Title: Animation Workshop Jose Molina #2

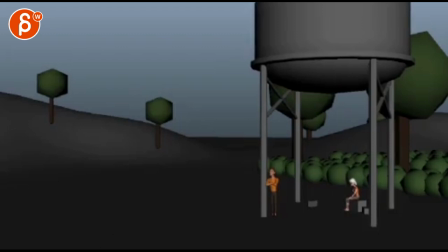Alrighty, I'm gonna check this out here.
Okay, got one.
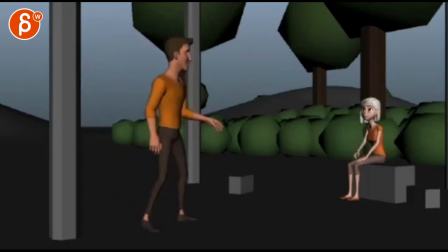A snake for a tongue. You're so bad at this. Would you rather have a snake for a tongue?
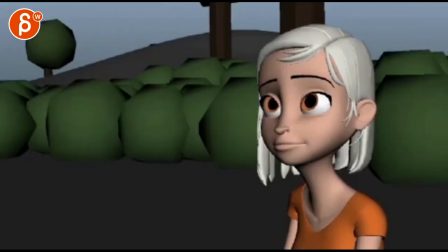Awful. Or lobster claws for hands? Well?
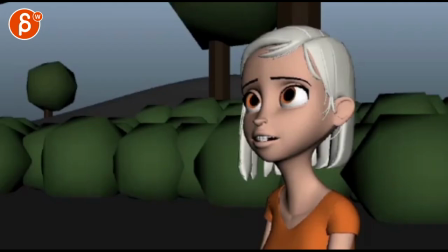Snake tongue. Gross. What? How is that more gross than lobster hands?
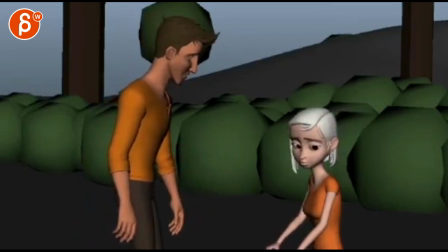Sorry, huh? I guess things are still a little raw for you.
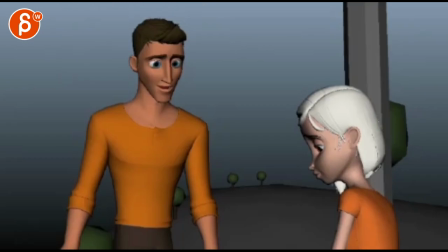You ain't out of the woods yet, I know, but... Well, you've come a long way, Bonnie.
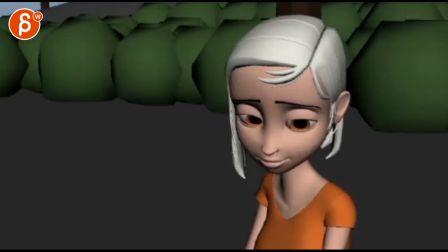And I'm proud of you. Look, you know I ain't going nowhere, right?
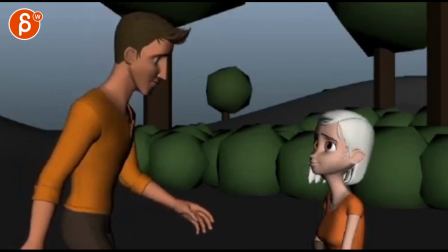What are you saying? Dee!
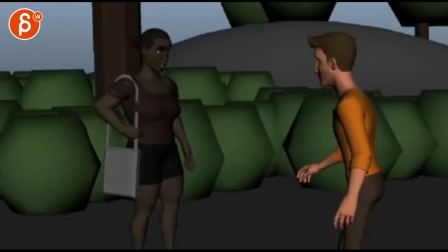What'd you find? I'll tell you later. I don't mean to interrupt your chat with your, girlfriend, but, we gotta get moving.
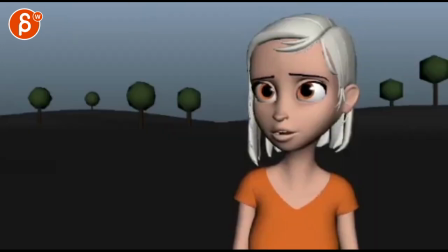Girlfriend?
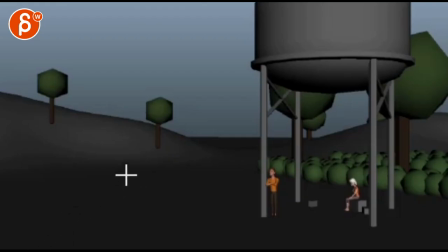Alright. Sorry, it was boring for you to watch this. Yeah, I got a couple of thoughts. It's pretty good. Let's see. I'm putting the volume a bit. I think that's okay. I mean, the way it started, I was looking kind of what's going on, and then I found them, and then we cut right to them.
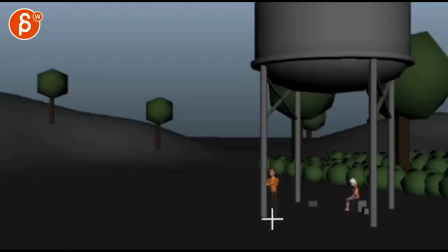You could potentially linger a bit longer on this shot, just a bit. Okay.
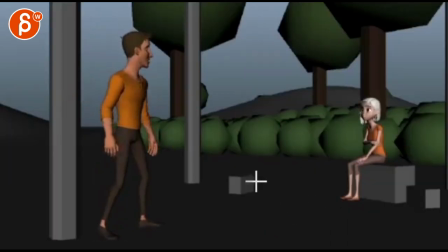That's cool. Okay with that.
A snake for a tongue. You're so bad at this. Would you rather?
This is a strange cut. Because we're moving with him, and we end up with him here.
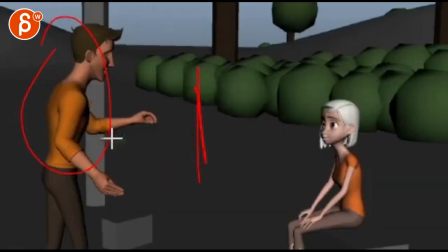Excuse me. But then we're suddenly here. He's edging the frame. It's just a strange cut.
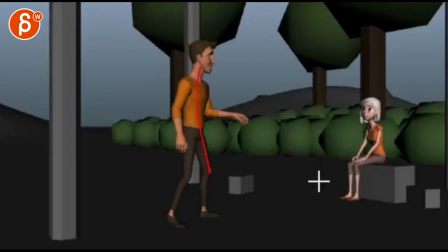I mean, you want to be at least 30% different between cuts.
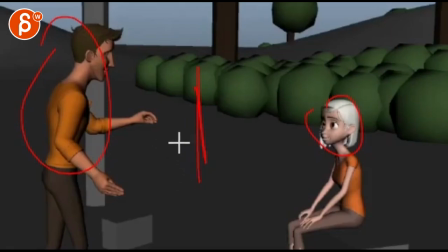So we are slightly closer, but there's something about this where it doesn't feel like a needed cut.
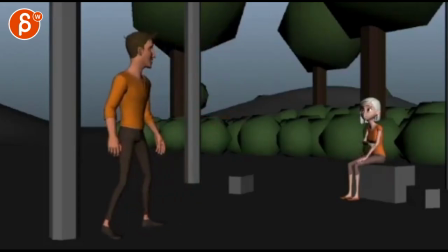Like, this framing doesn't tell me more, storytelling-wise.
Tongue. You're so bad at this.
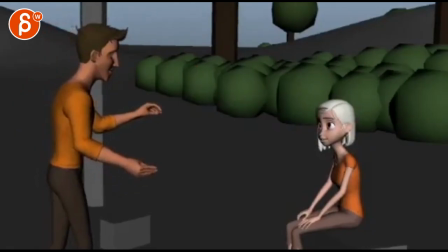Would you rather have a snake for a tongue? Awful. Or lobster claws for hands.
You know, since he's doing this, I think I will be... We establish where we are.
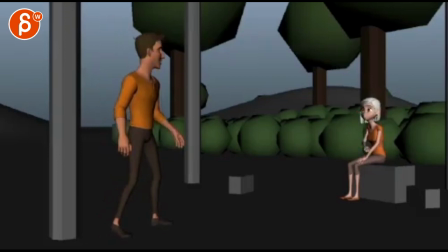We establish where they are.
So bad at this. Would you rather...
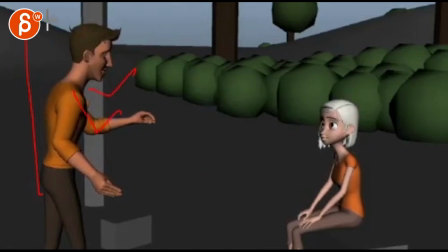Now, what I would do is bring up his arms. And I would do a single. Because he's explaining things. We know who he's talking to. Now it's about arms, right? What would you rather have, blah, blah, blah. And in that way... We're not constantly on a two-character shot.
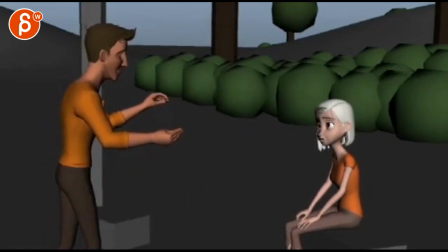Have a snake for a tongue. Awful. Or lobster claws for hand.
You know, and when she says awful, you don't always have to see the character who says something, right? Her awful could be visible in his view. So, like, you know, if that's the character like this, and your camera is like this right now, what if the camera is like that? So we're slightly three-quarters, so we see more of the face.
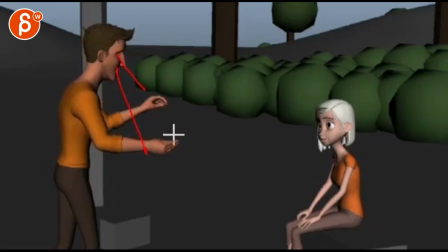So imagine he's acting it out, and he's almost looking at his hands, and when she says awful, you would have a slight blink and... I dart up looking at her, and then he keeps on talking. So he reacts to what she's saying, but she's saying it off screen.
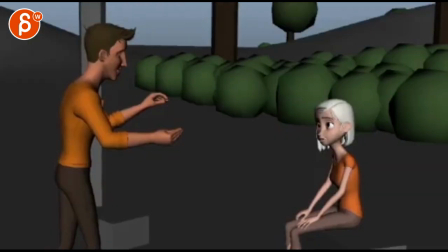See, and then we cut back to her, which is great. So first we go to him, now we're on her.
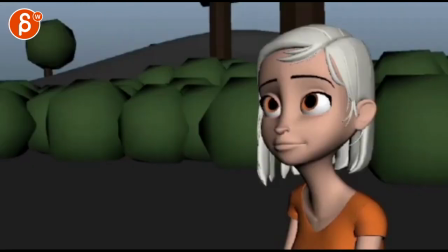Awful. Her lobster claws for hands. Well. Snake tongue.
Yeah, and that's cool too. Because then you go to, you know, before that we're a medium, and now...
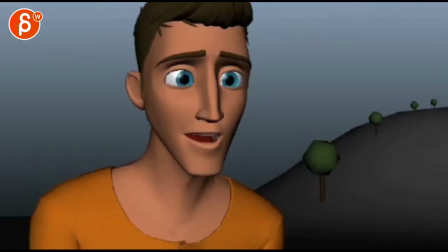It's a pretty close-up, and a close-up on him, which is great.
Snake tongue.
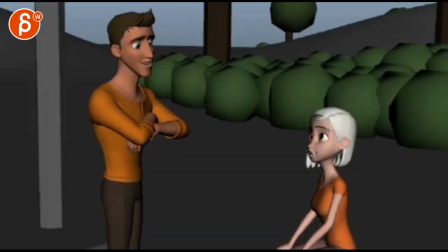Gross. What?
I think that's okay, I guess.
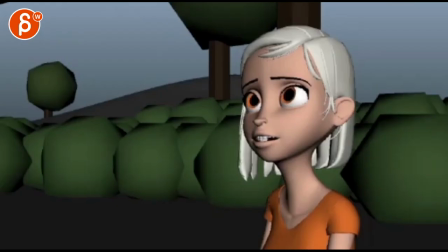Tongue. Gross. What? How is that more gross than lobster?
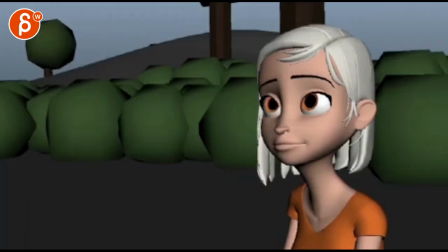Like here, this seems very similar to this. It's pretty much the same.
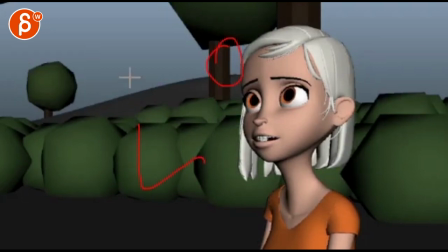So if she's here, and that's your camera, I think I would change the camera to be a bit more on her. Just a bit, so it gives you a different camera, and we're more... towards the face, we're more involved because...
Snake tongue. Gross. What? How is that more...
Because she's emotionally more invested.
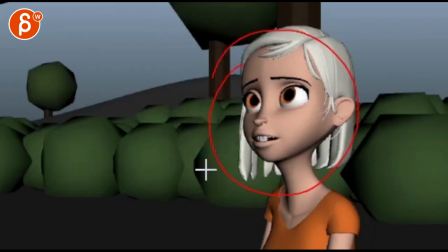Like, there's more stuff going on, so we want to be more on her face to read all that stuff.
More gross than lobster hands.
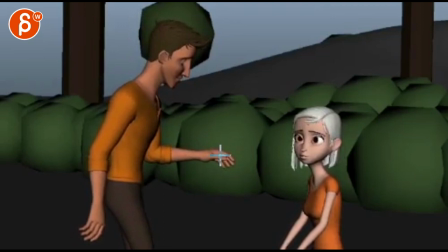Sorry.
And this feels weird. Like, I know, now we're starting to repeat shots, so it could be where he's more head-on, and it could be over the shoulder, where she's here, you know, and if he's looking at her hand, I'm not sure what the context is here. You know, he could look down, and it's implied that he looks down here, and it's just more of a,
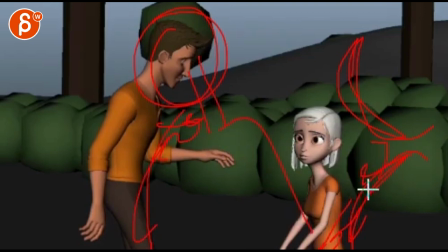you know, maybe he would be taller, but what I'm saying is that the camera would be here, looking up maybe, and it's like a slight implied POV behind her shoulder.
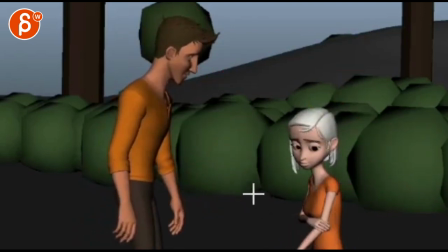Yeah, I guess things are still a little raw for you.
Because she can still do this, right? Imagine camera's behind it. We can still see that hand on there. We can still see the head drop. We still see what she does peripherally in here.
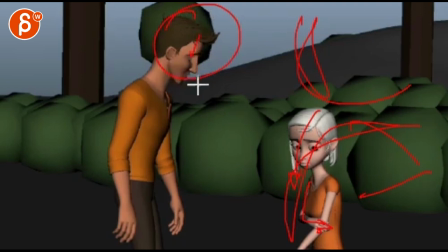but we still see his performance hit straight on. Because now we're missing all the face because it's always in profile.
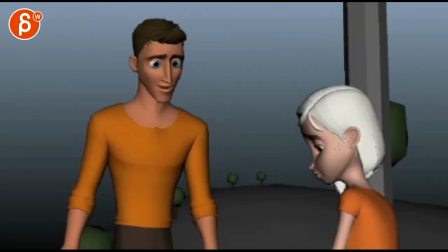He ain't out of the woods yet. Which means that that would be a bit of a repeat. Oh, for you. He ain't out of the woods yet, I know, but...
See, but now he's more comforting, so to me, I open and punch in so we can read more of his face and just a single on him.
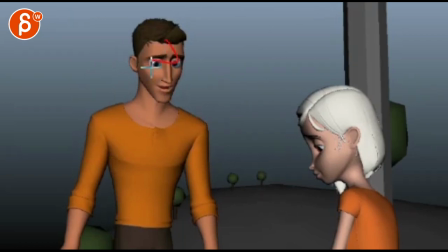Well, you've come a long way, Bonnie. I'm proud of you.
See, all that stuff, you want to read his eyes and his emotions and everything, so definitely close here.
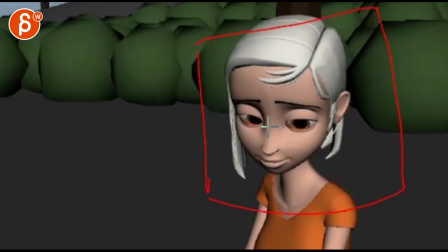Look.
Which is then cued on her, and you can get almost closer so you can kind of read eyes, you know, that little smile in there. But this is not too bad. Like, this is maybe a bit tighter.
Look, you know I ain't going nowhere.
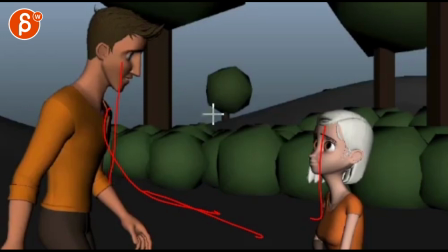And that's cool because he's getting closer. So now we want to see a two-shot because we want to see how physically they get closer.
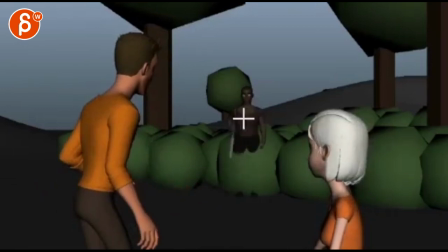What are you saying?
And then that's great because she comes in and builds a divide between the two.
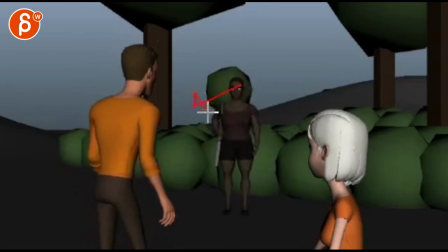So that's great. Watch out, though. She's coming right to left. He's looking left to right.
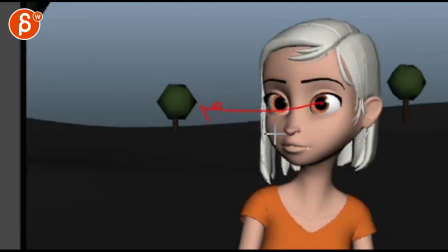So this is correct. I like that. Yeah, I think that works.
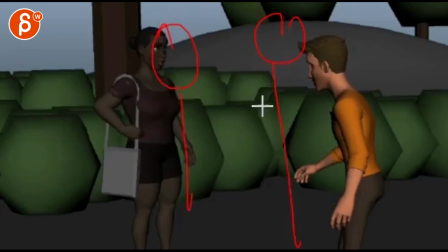But then it's weird. Then I would have him here and her here. So she still continues right to left, and he still continues left to right.
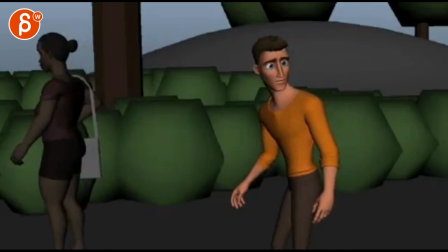And when she exits, right, when she goes away, and he looks this way, you know, she can easily, again, imagine he's here, she's here.
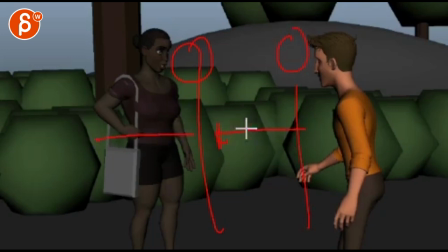She can easily walk behind him as a more interesting parallax and depth of the seams. Right now they're almost the same distance. It makes the seam very flat. So imagine she will go behind him. That will... You know, and you can rack focus, you can do some depth of field if needed.
I don't mean to interrupt your chat.
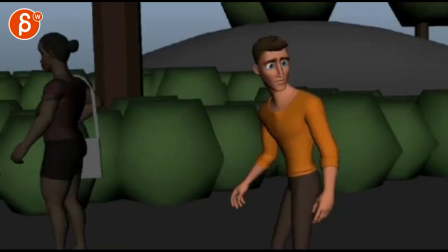And then he looks at her.
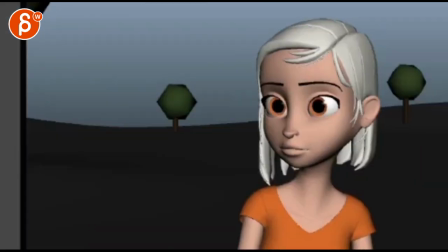And again, this and this is very similar. Where is it?
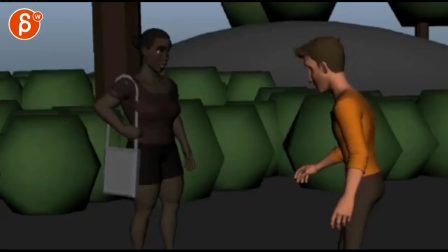Here. This and this-ish. Whenever I'm trying to find it. There you go.
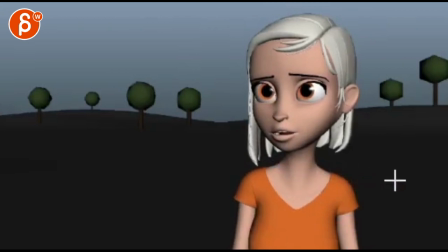So on her...
Girlfriend.
Just girlfriend. Like, that's really like, what? And she's whispering, so I'll be even closer. Right? Make that really a close-up and get rid of the body. So we're closer. Again, it's a different shot, so you don't repeat yourself like here. So it's a closer, but it helps with the whisper. You don't want to whisper and be far away from a character.
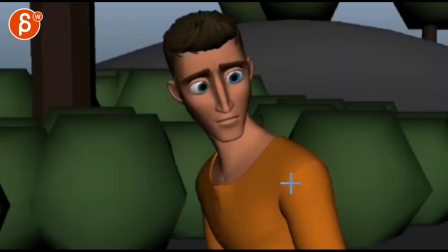I mean, you could, obviously, but I'm just saying. And then that's okay, and maybe a tiny bit closer. Because then we're back on a wide. Because then here, I would, whatever look you can do, and then you can start turning around.
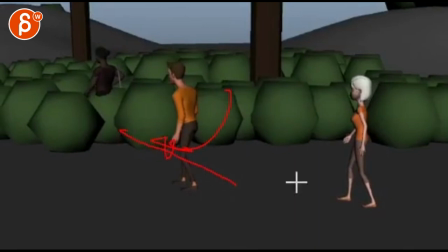And you finish that turn in this, and he starts walking, and she's walking. And this is good.
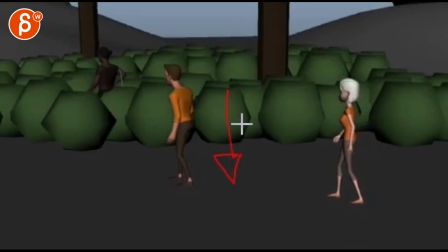This is good that you're moving away with the camera, kind of showing, well, the scene is done. We're moving away from it. All right. That's kind of what I have. Obviously, all subjective. Take it with a grain of salt. But that is it. Thanks. All right. There's an email. You can sign up. You can start whenever you want. You can submit whenever you want. You get 16 submissions. Either way, a like and subscribe would be awesome. All right. Thank you.